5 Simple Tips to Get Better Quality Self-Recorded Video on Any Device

Hello everyone, my name is Wayne. In this episode, I'm going to teach you guys simple techniques that can help you get better self-recorded videos.
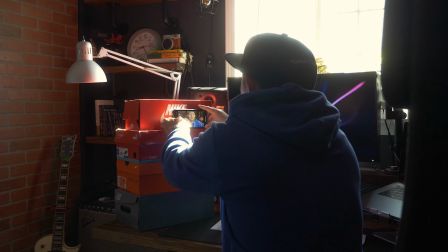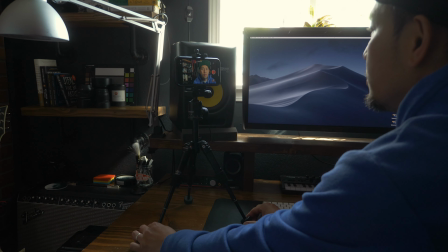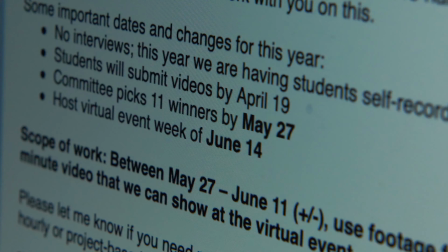[0:17]
So I recently just got hired to produce a video that's going to be all self-recorded.
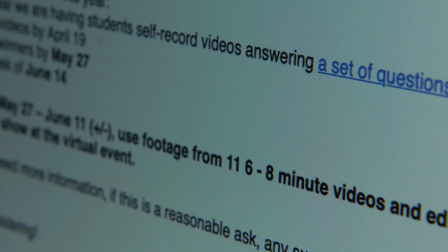[0:22]
The subjects were supposed to answer a number of questions from whatever device they have available. So I figured in order for me to get the best possible footage, I needed to guide the subjects a bit without inundating them with technical stuff.
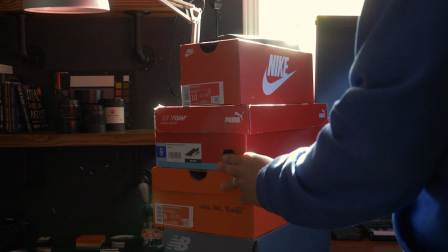[0:36]
I wanted the instructions to be super basic so that anyone,
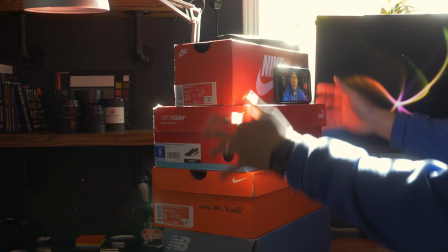[0:40]
regardless of their knowledge of technology and the type of device they have, can still have a great looking video to send out.
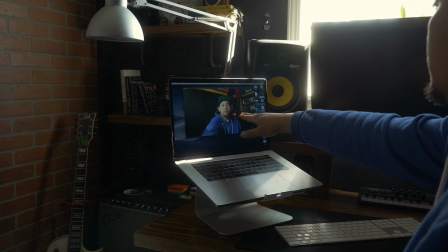[0:48]
So I listed these 5 simple tips that I sent out in a doc form. Unfortunately, because of time constraints, I did not have time to create this video tutorial before. So I'm just creating it now for future clients and also just to share it with the community. So without further ado, here are the 5 tips to get better quality self-recorded videos.
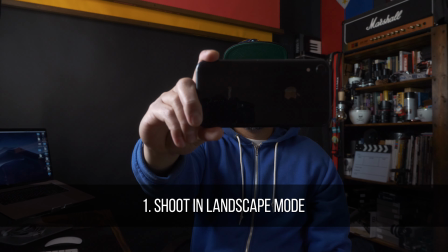[1:08]
Number 1, shoot in landscape and not in portrait mode.
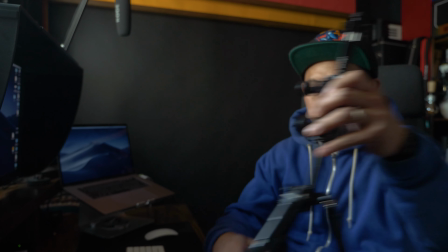[1:12]
If you're going to shoot with a cell phone or a tablet, which most of you will probably will, shoot in landscape and not in portrait mode.
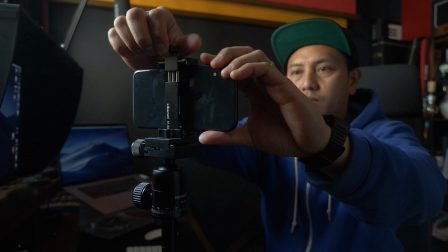[1:20]
Of course, there will be instances where you would want to shoot in portrait mode, but 90% of the time,
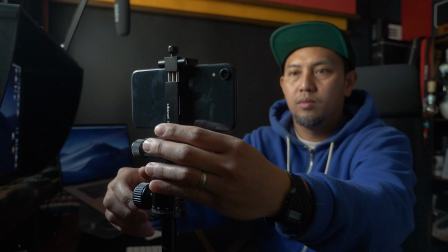[1:27]
platforms are usually designed for horizontal or landscape videos. Let me show you guys why this is important.
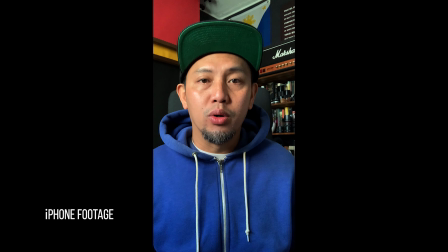[1:33]
This is what a video in portrait mode will look like. As you can see, there will be black bars on both sides, which we don't really want because it's just wasted space and it doesn't really look good.
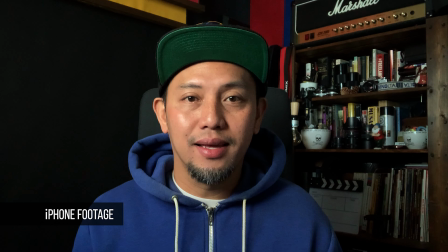[1:45]
Versus this is how a video in landscape format looks like. As you can see, there's no wasted space. It's filling the whole frame, which is the framing we want. Number 2, find the best location to shoot in.
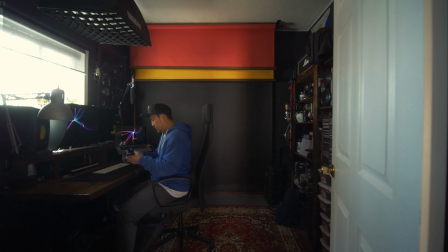[1:58]
Try to find a location that has less or no clutter. Try to go somewhere where it's more quiet. You don't want to be recording right next to a fridge or a noisy street. Then just try to find the best angle you can get.
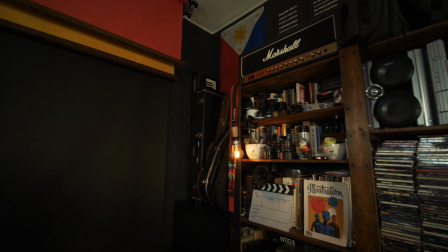[2:11]
For example, in my studio, I really like the guitar corner.
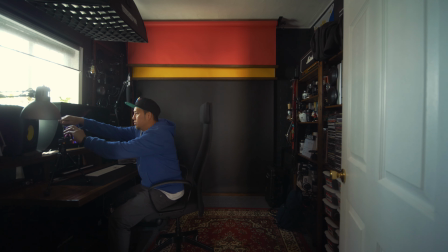[2:15]
Pro tip, showing depth in your background usually looks better, and shooting diagonally in your room helps with that.
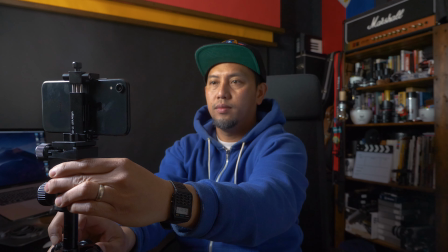[2:22]
So in my case, since I like that corner, I would place my device here so I can get more depth in my shot.
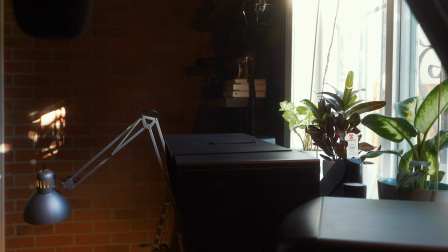[2:29]
It also helps that I have a window to light me in this spot, which brings me to my next point.
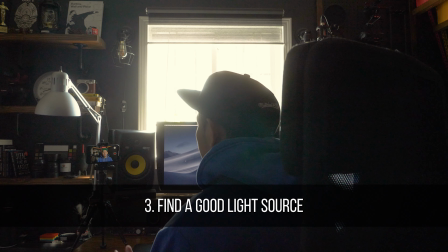[2:35]
Number 3, find a good light source. Try to find a place where your face is going to be well lit.
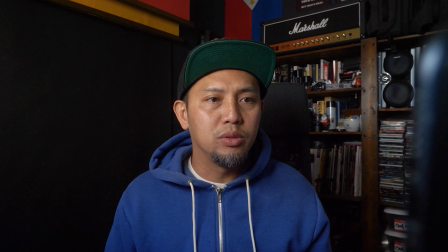[2:42]
In this example, a window is lighting my face. Your position relative to the light source is important too.
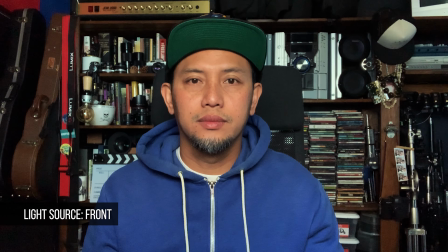[2:49]
Try to have the light source to be in front of you or about 45 degrees in front of you.
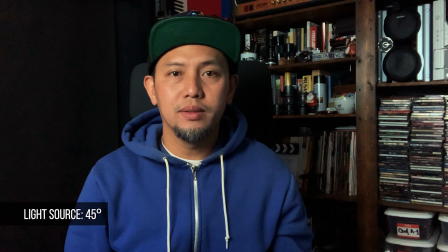[2:53]
This will give you the best possible look.
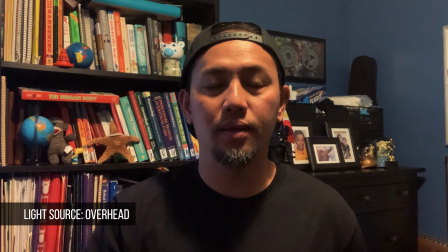[2:56]
Try not to use an overhead light because it will create shadows around your eyes, which is also called raccoon eyes, which is not a good look.
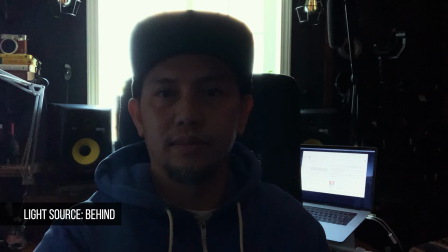[3:04]
Also, don't place your light source behind you, otherwise you'll be silhouetted or your face will be in shadow.
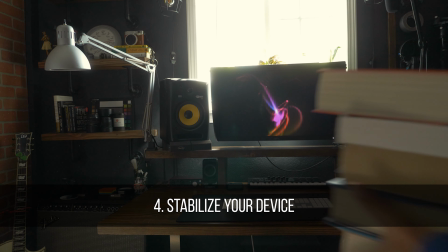[3:11]
Number 4, stabilize your device.
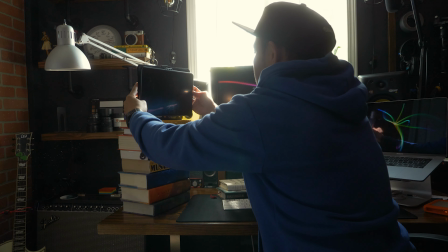[3:15]
If you're answering interview questions, surveys, or doing a presentation, then stabilizing your device is crucial.
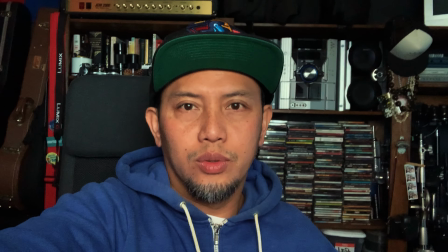[3:22]
Handheld recording is extremely distracting, so try avoiding that. To stabilize your device, you can either invest in a tripod.
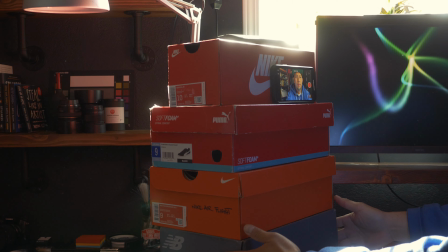[3:31]
There are a lot of budget options out there, but you can also use whatever is around you.
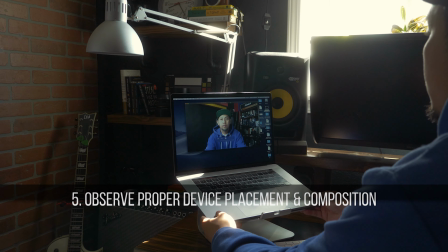[3:36]
Shoe boxes or books will work just fine. Number 5, observe proper device placement and composition.
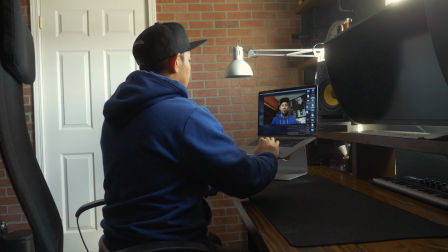[3:44]
Take note of where the camera is in your device.
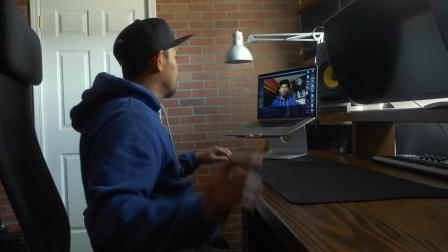[3:47]
Then raise your device so that your camera is in eye level while leaving a little bit of space or headroom above your head.
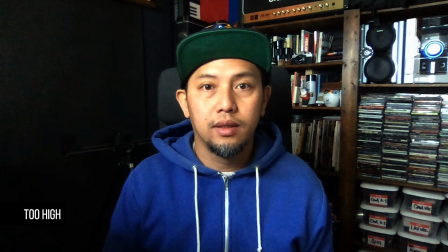[3:54]
Try not to place it too high or too low because this will result in bad framing and a poorly composed shot,
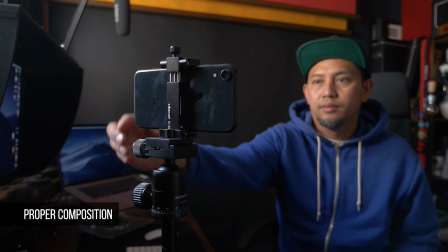[4:01]
which is really not good if you want to present yourself in the best light.